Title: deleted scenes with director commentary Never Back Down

I gotta be honest, I'm not sure it was the right call taking this next scene out of the movie.
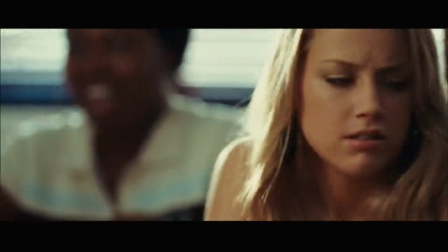2:11 Ultimately we did for pacing reasons, but I think it really advances the Jake Baja love story nicely.
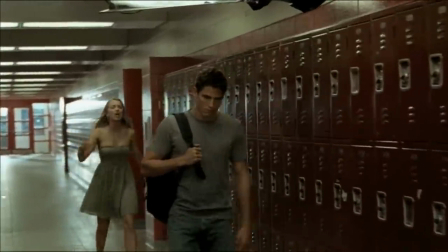2:18 Jake, wait! Wait, I'm sorry. I apologize. What else can I do?
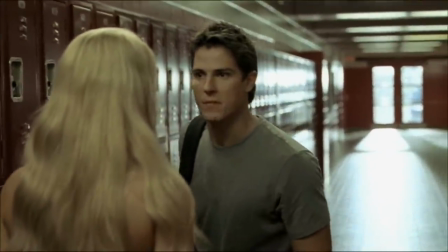2:24 I didn't want that fight. I didn't even want to go to that party.
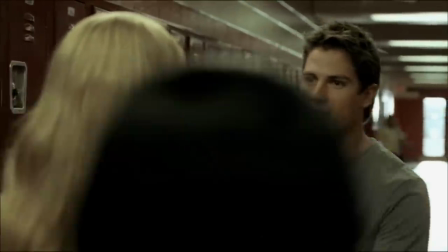2:30 I just wanted to talk to you.
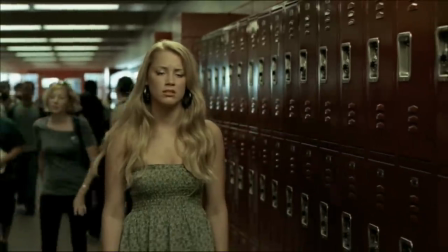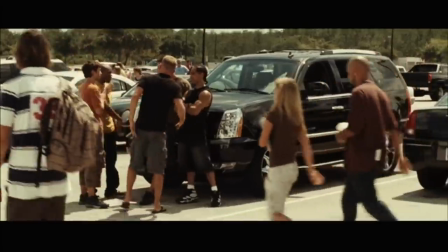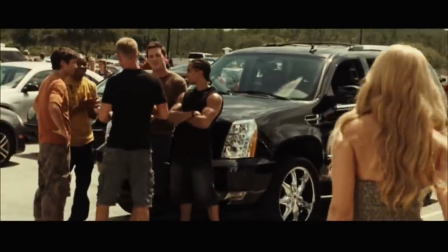2:46 What's up, Baja?
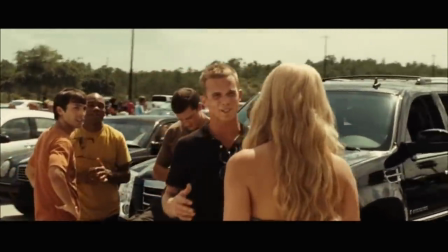2:49 What's up, babe?
So this is the full famous montage as originally envisioned.
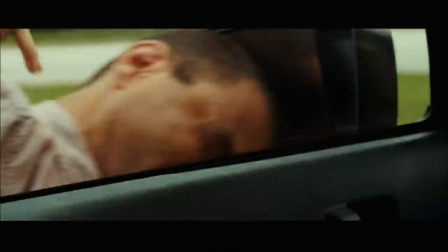2:58 I wanted to end on this big sort of digital coliseum type image.
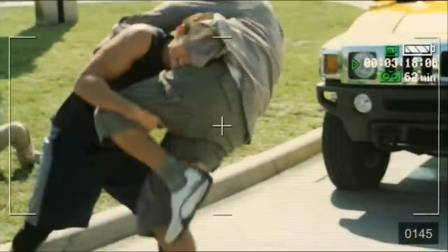3:04 Ultimately, we ended up taking some of the stuff out because it just... I was worried it was too over-the-top and it might be too surreal and take the audience out of the film.
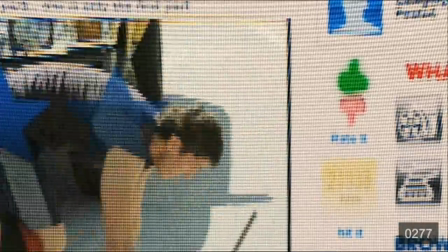3:13 That being said, I think it is really cool.
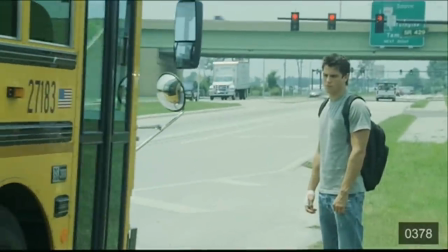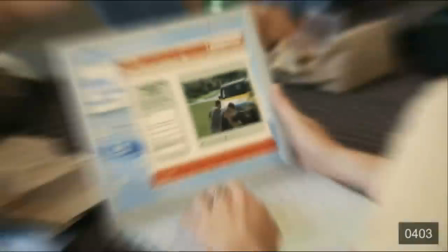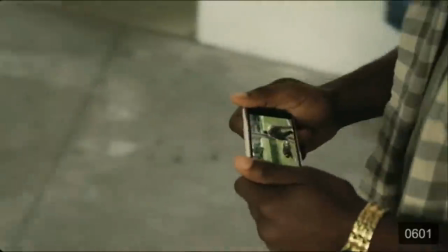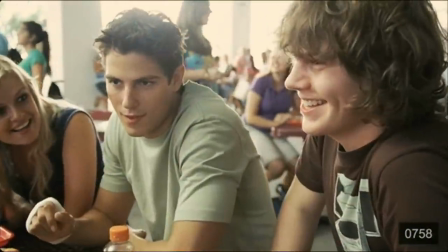3:34 Jake's high. How could this happen? So much they mistake me from an actual...
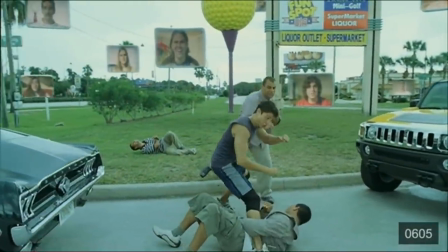3:41 Yeah, yeah, yeah! Why didn't call me back? You know what I mean? You know what I mean?
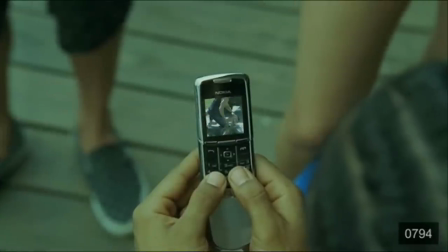3:49 You know what I mean? Yo, Eric, check this out. This is sick.
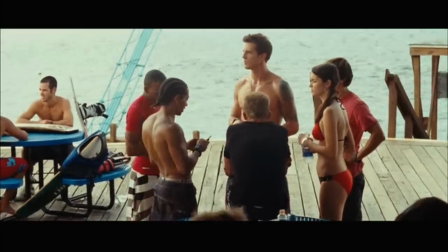3:54 Three dudes. I heard one of them almost died. Look.
This is a montage that we ended up gutting a little bit for the film. We're gonna show you the whole thing now.
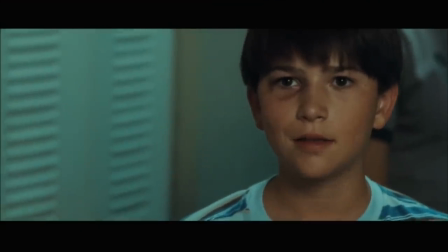4:05 It's the sequence where Jake has left Roka's we see him a little more reflective We see him watching a guy flip
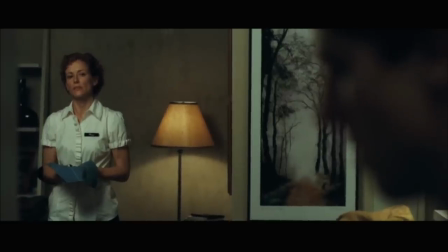4:12 a tractor tire and we see him long for the 365 combat club I think you get it pretty quickly
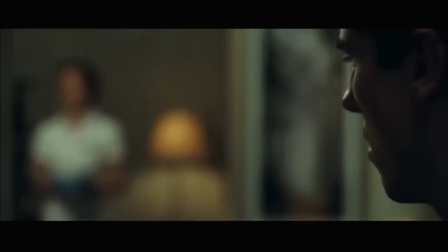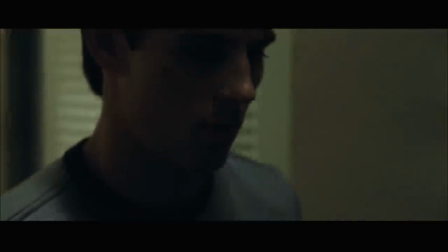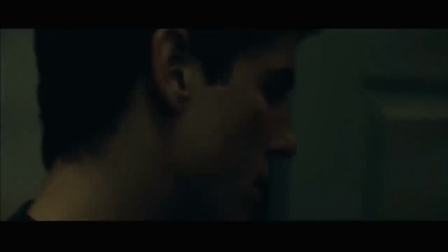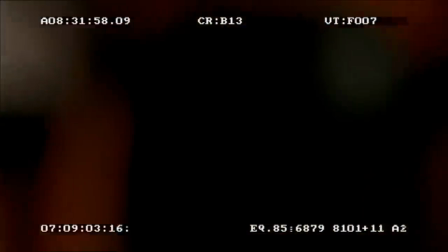4:36 Hate the rich, hate the happy, hate the complacent, the TV watchers, beer drinkers, the satisfied ones.
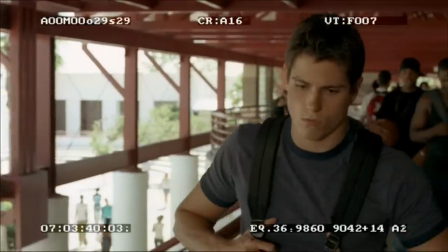4:44 Because I know I can be all those little hateful things, and then I hate myself for realizing that.
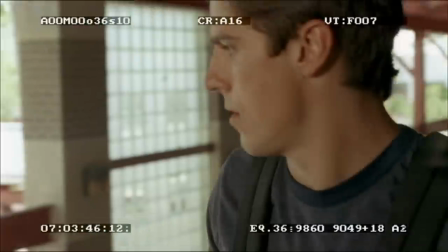4:51 There's no preventative directive or safe approach for living. We each know our own fate.
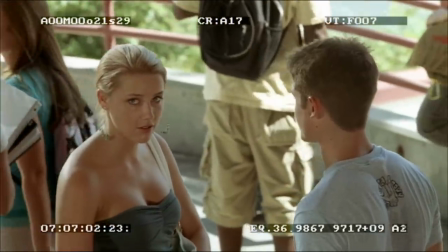4:57 We know from our youth how to be treated, how we receive, how we show in. These things don't change.
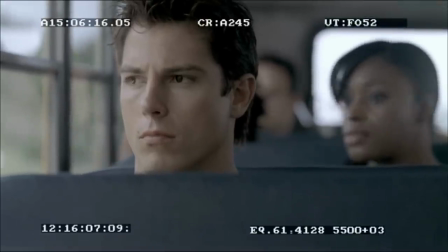5:02 You can change your clothes, change your hairstyle, your friends, cities, continents,
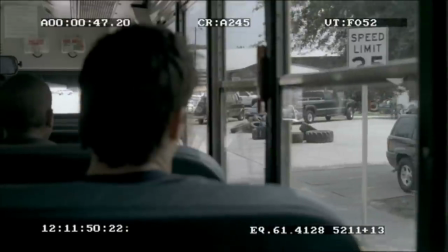5:08 but sooner or later your own self will always catch up, always it wakes in your wings.
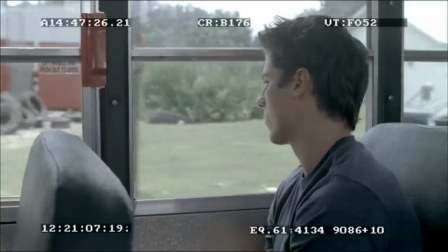5:17 One of those rainy day car rides, my head imploded, the atmosphere in this car near of my skull.
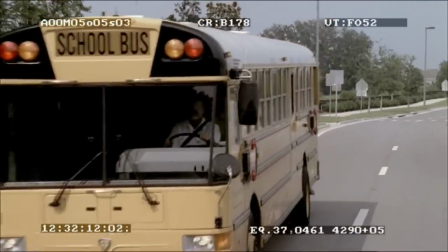5:24 Wet, damp, windows dripping and misted with coal, walls of gray, nothing good on the radio, not a thought in my head.
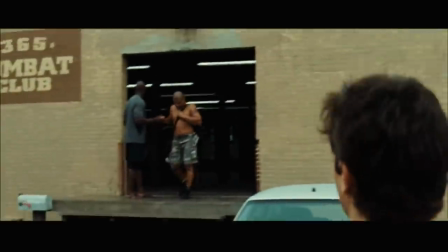5:34 I know what's going to go I don't want it I
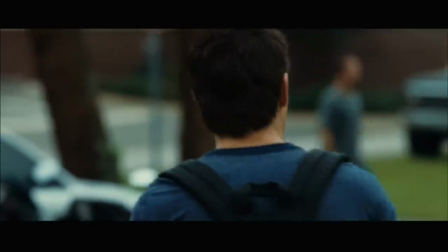5:44 can slow it down Incredibly slow Frame by frame It just makes it take 10 years to live out Yeah,
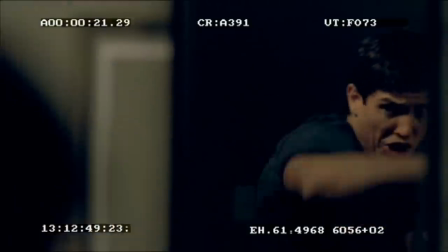5:53 let's do that
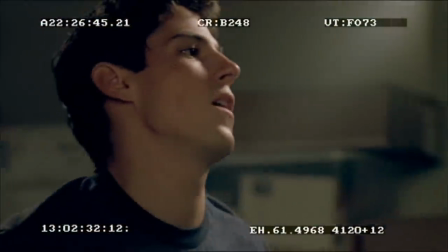5:57 Telephone poles like praying mantis against the sky Metal arms outstretched
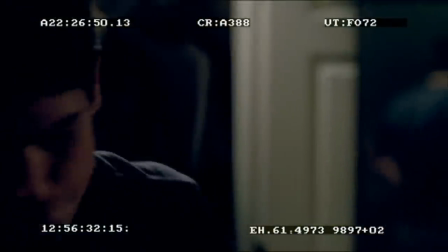6:02 So much land traveled So little sense made of it It doesn't mean
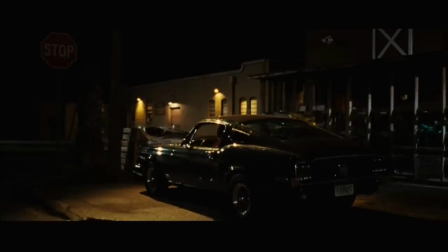6:06 a thing All this land laying out behind us I'd like to take off into these woods And get
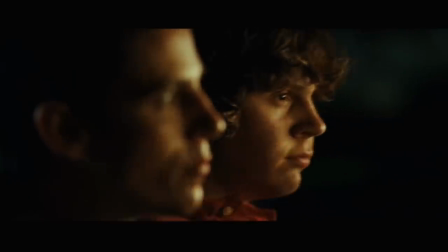6:11 good and lost for a while I'm disgusted with petty concerns Parking
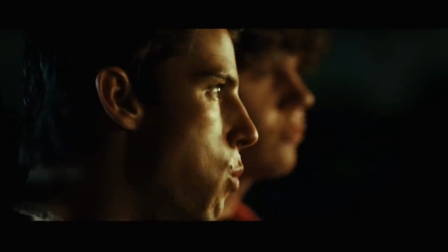6:16 tickets, breakfast specials
Wow, this scene This is one of those scenes that when I was shooting in I was thinking, this will probably not be in the movie And it wasn't in the movie But it is really funny In
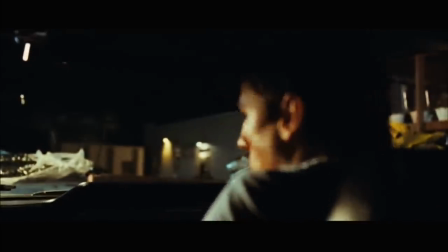6:28 a Keystone Cops kind of way I love Evan as Max He's always good for a laugh
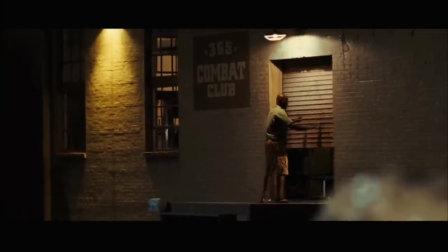6:33 So I think you'll enjoy it
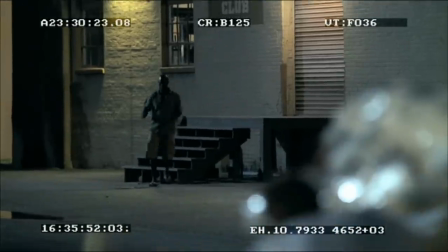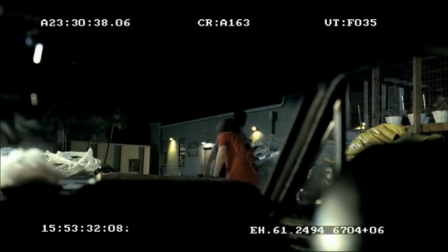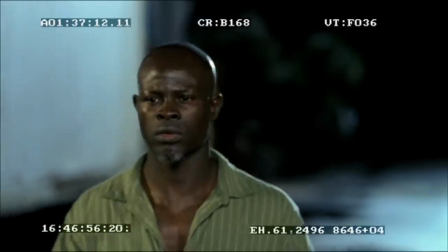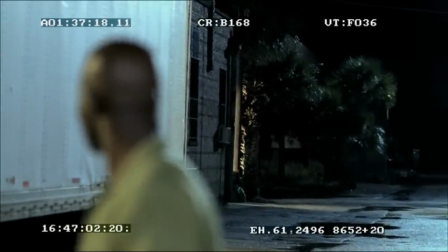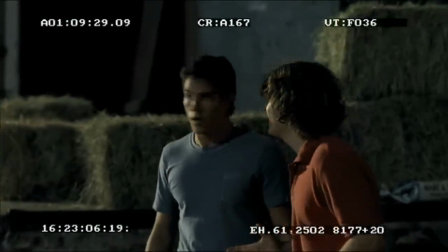7:03 On a master of mixed martial arts at night isn't such a good idea. You think? Let's just go.
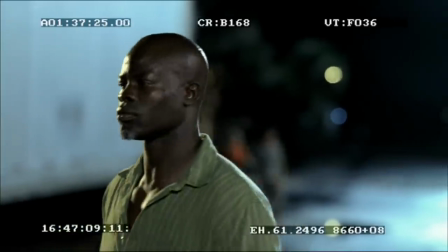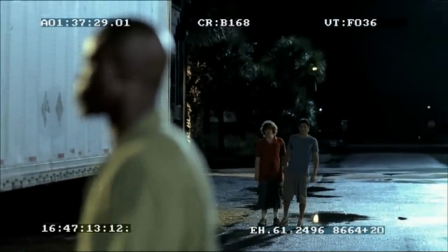7:15 Just going to the market boys.
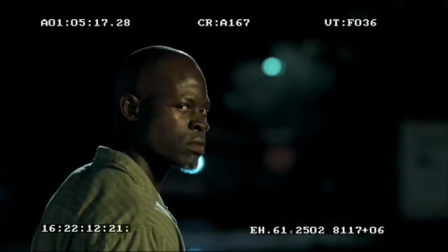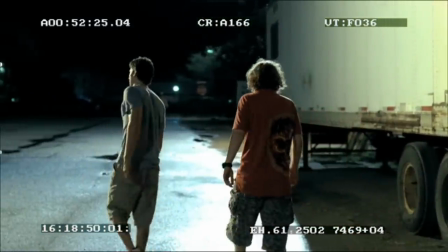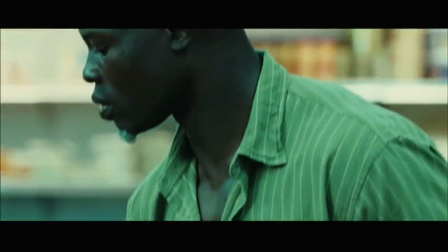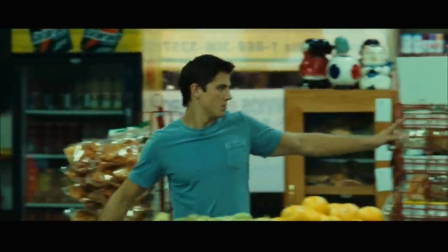So what you're about to see here is Jake Tyler posing in front of the mirror, flexing actually in front of the mirror and let's be honest who hasn't done that at some point in their
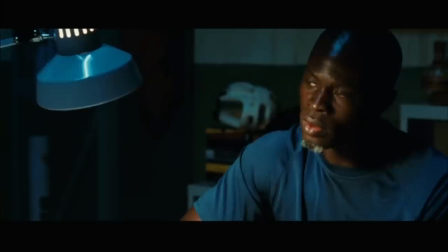7:51 life especially if you're working out as hard as Jake Tyler is at this point in the film.
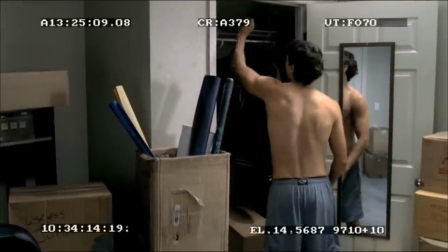7:57 Ultimately it came out just because the montage was so long and we didn't want to dip the music down but it is a great
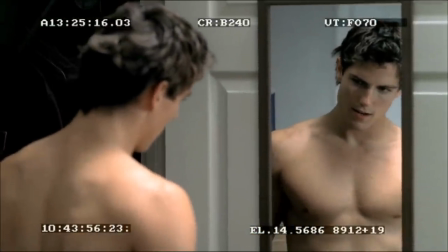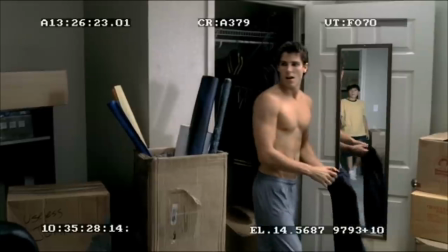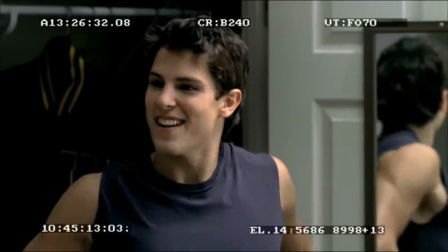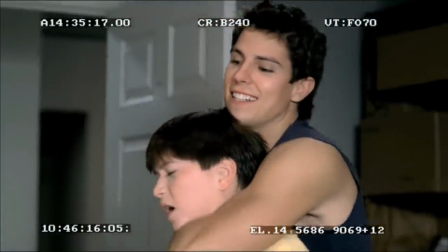8:22 He's admitted to all the brothers. Oh, I can't. Lock it in. Lock it on me, OK? Get out of here.
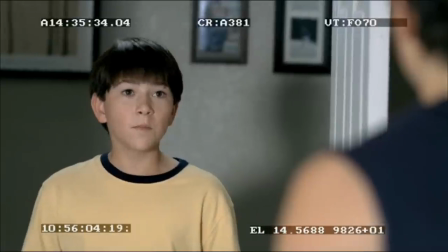8:28 Hey. What? Don't be a freak. Unpack your boxes.
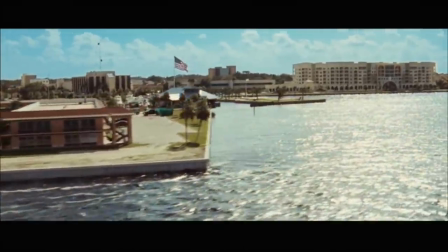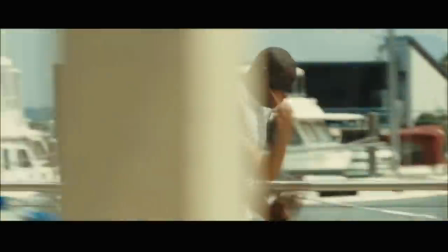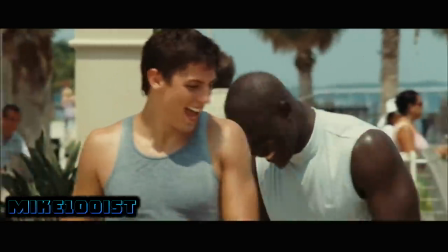So this was a scene that we shot because I was worried the audience wouldn't get that Jake had gotten his ribs broken.
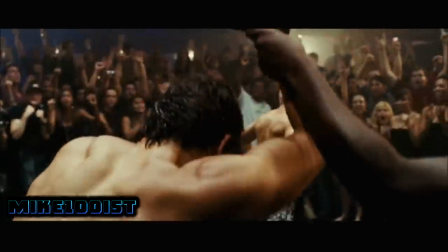8:58 But it became so clear while we were editing the film that they're going to get it,
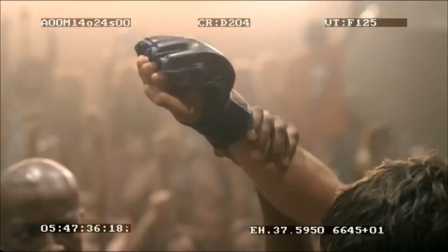9:02 that Craig Wood, who was working on this portion of the film, actually said to me, do we even need to cut this scene? so it was actually uncut for a very,
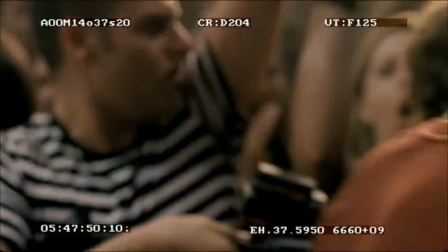9:09 very long time, but we did a quick cut on it to include it here on the DVD.
Hey, I'm sure you're okay.
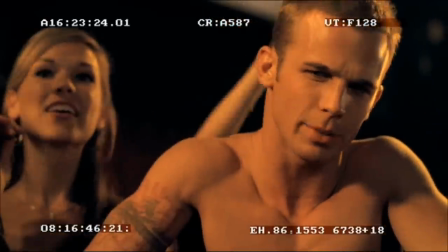9:18 I'm gonna ask him again, ref.
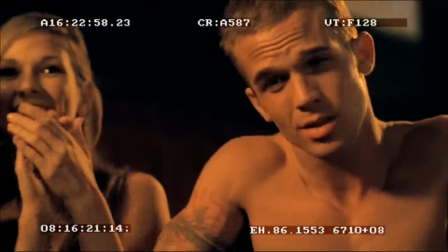9:22 And a little bit slower this time.
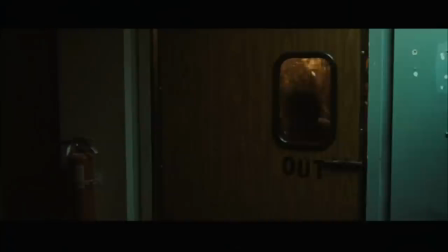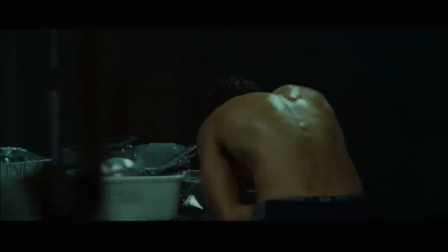For me, it was really important at the beatdown that you got a sense that Ryan and Jake were on this collision course at the championship round, so we staged this whole scene with the semifinalists so that you could see there were four fighters left and two of them were Ryan and Jake.
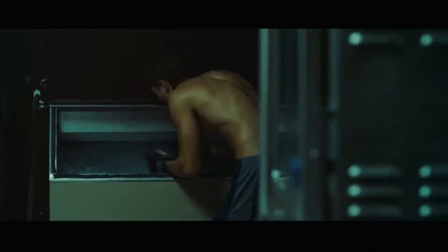9:48 But at the end of the day, Sean and Cam did such a great job of building the relationship over the course of the sequence.
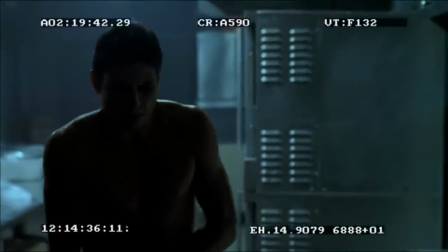9:54 People got it, and it just wasn't necessary. But I still think it's a nice moment between the two of them.